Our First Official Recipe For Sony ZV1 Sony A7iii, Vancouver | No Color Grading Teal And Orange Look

Hey guys, so the videos that you just saw was filmed with the Sony ZV1 straight out of the camera with our newest recipe. I hope you guys liked it. And we're going to talk about the recipe and also tell you guys some tips and tricks that we used when we were filming with the Sony ZV1. First of all, everything was not touched after filming.
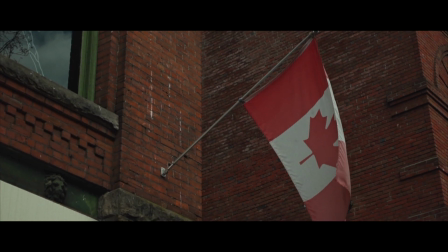[1:26]
So no post-editing besides adding the black bars at the top and the bottom to make it with the aspect ratio of 2:3:5:1. And also we added a little bit of grain, but we did not touch the colors at all, and we did not touch the exposure. We're going to show you how we can get better exposure using this recipe straight out of the camera. So let's jump
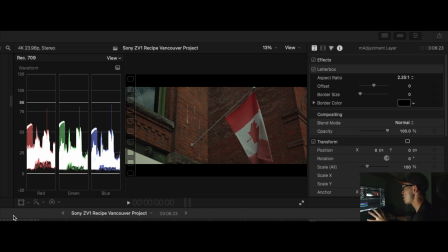[1:48]
straight into the video footage to talk about some of the things that I noticed when I was using this recipe. So the first video or footage that I really like is this Canadian flag. You can tell that by looking at the scope or the RGB waveform,
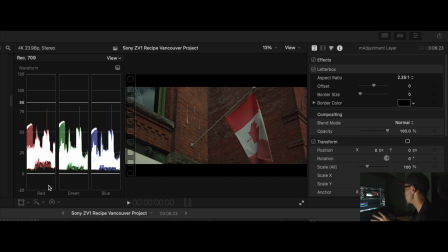[2:08]
not like a vector scope, but the RGB waveform here, that everything is compressed. That is because it was a cloudy day, and this is one thing that you have to make sure when you're using this recipe. You cannot use it, especially on a Sony ZV1 or any camera that has like poor dynamic range, because you're going to overexpose or underexpose the image like quite easily, especially when you have a baked in look in camera already.
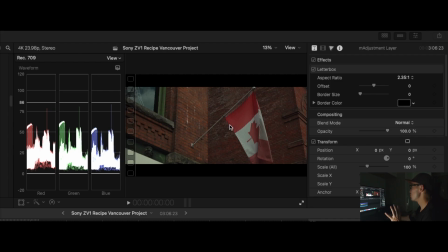[2:35]
So usually I prefer having a footage or having an image that is not super bright or not super dark. So you can see that here everything is kind of cloudy, and by looking at the waveform monitors, you can see that everything is compressed.
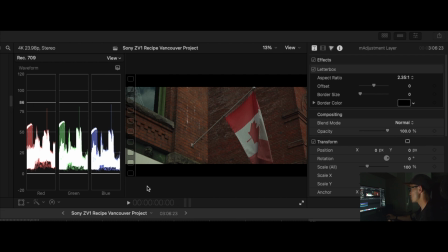[2:54]
Nothing is super bright, nothing is super dark. That's why I really like this video right here. If I'm not playing it. If I'm playing it, it looks super nice. It looks like slow motion, but it's not.
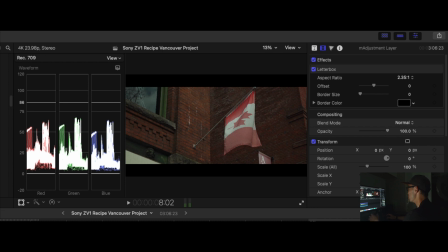[3:08]
It's just the flag that was like waving or blown by the wind that made it look like slow motion. But I really like this one because everything is compressed. The second clip that I really like was here.
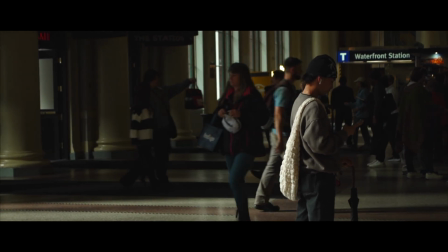[3:22]
This is inside the train station in Vancouver, downtown Vancouver, and the lighting looks so nice.
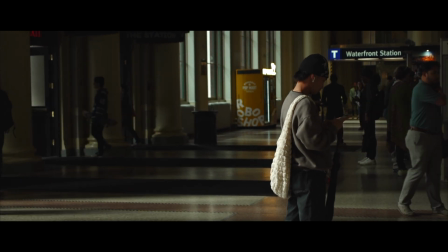[3:30]
I don't know what they did to the windows,
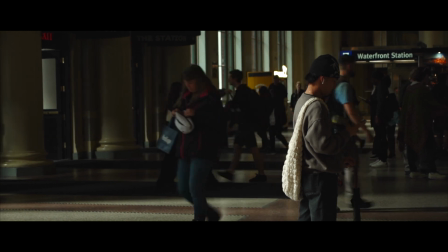[3:33]
but a lot of times when you're filming indoor with a lot of natural light coming in through the windows, they usually look really soft, especially in train station. I don't know why.
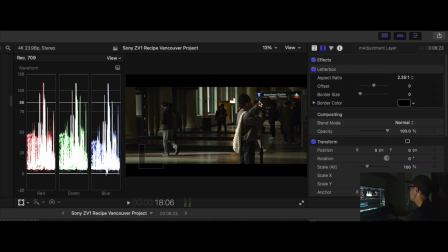[3:44]
But here we have my main subject on the right hand side with the light coming from the window on the left hand side. That makes everything, all the light wraps around him, so that's why it looks super nice.
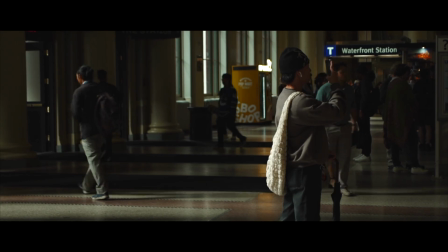[3:59]
With this recipe, you can tell that in the shadow there is some greens just to counter the magenta that I was talking about.
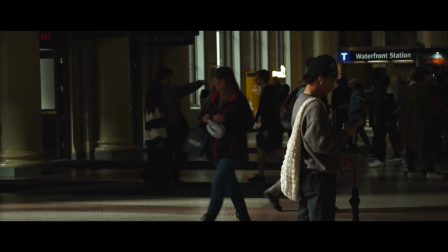[4:08]
I don't like having magenta in the shadows, but also because of the recipe,
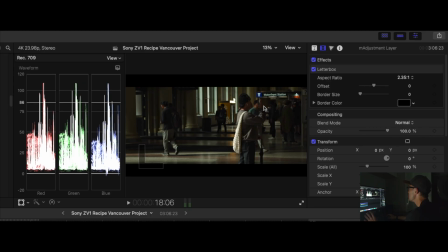[4:13]
you can tell that the skin tone, it's a little bit towards the orange.
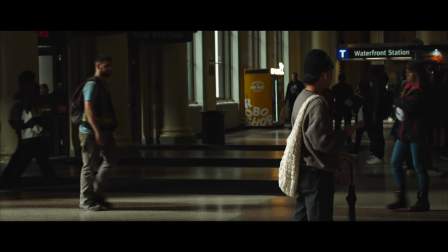[4:17]
So this recipe makes everything looks like teal and orange or green and orange, which is really cool.
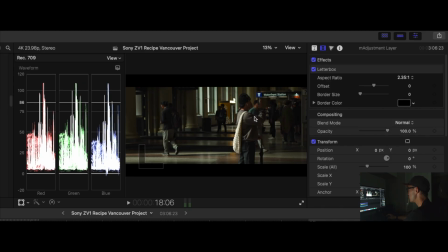[4:25]
This is straight out of the camera. Nothing was added except grain and the black bars. So this is super nice. You can tell that this vending machine thingy at the back, it's not supposed to be that orange, but because of the recipe,
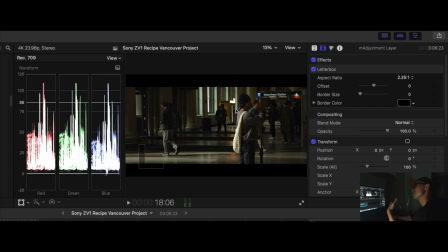[4:39]
I enhanced it, the red and the yellow, and I think I took off some greens in the recipe as well. So that's why the yellow moved towards orange a little bit more than what you usually see without the recipe.
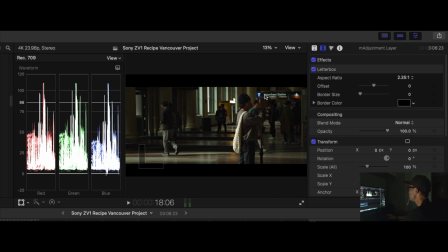[4:55]
So this is super cool. And the blues are not being affected a lot, which is great. So everything looks super nice. If I play it back, it looks super cool.
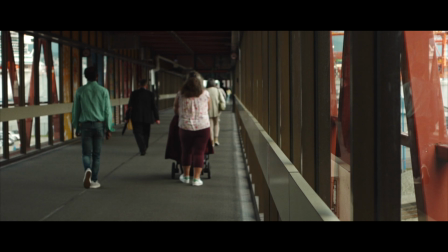[5:05]
And then the next clip that I really like is this one.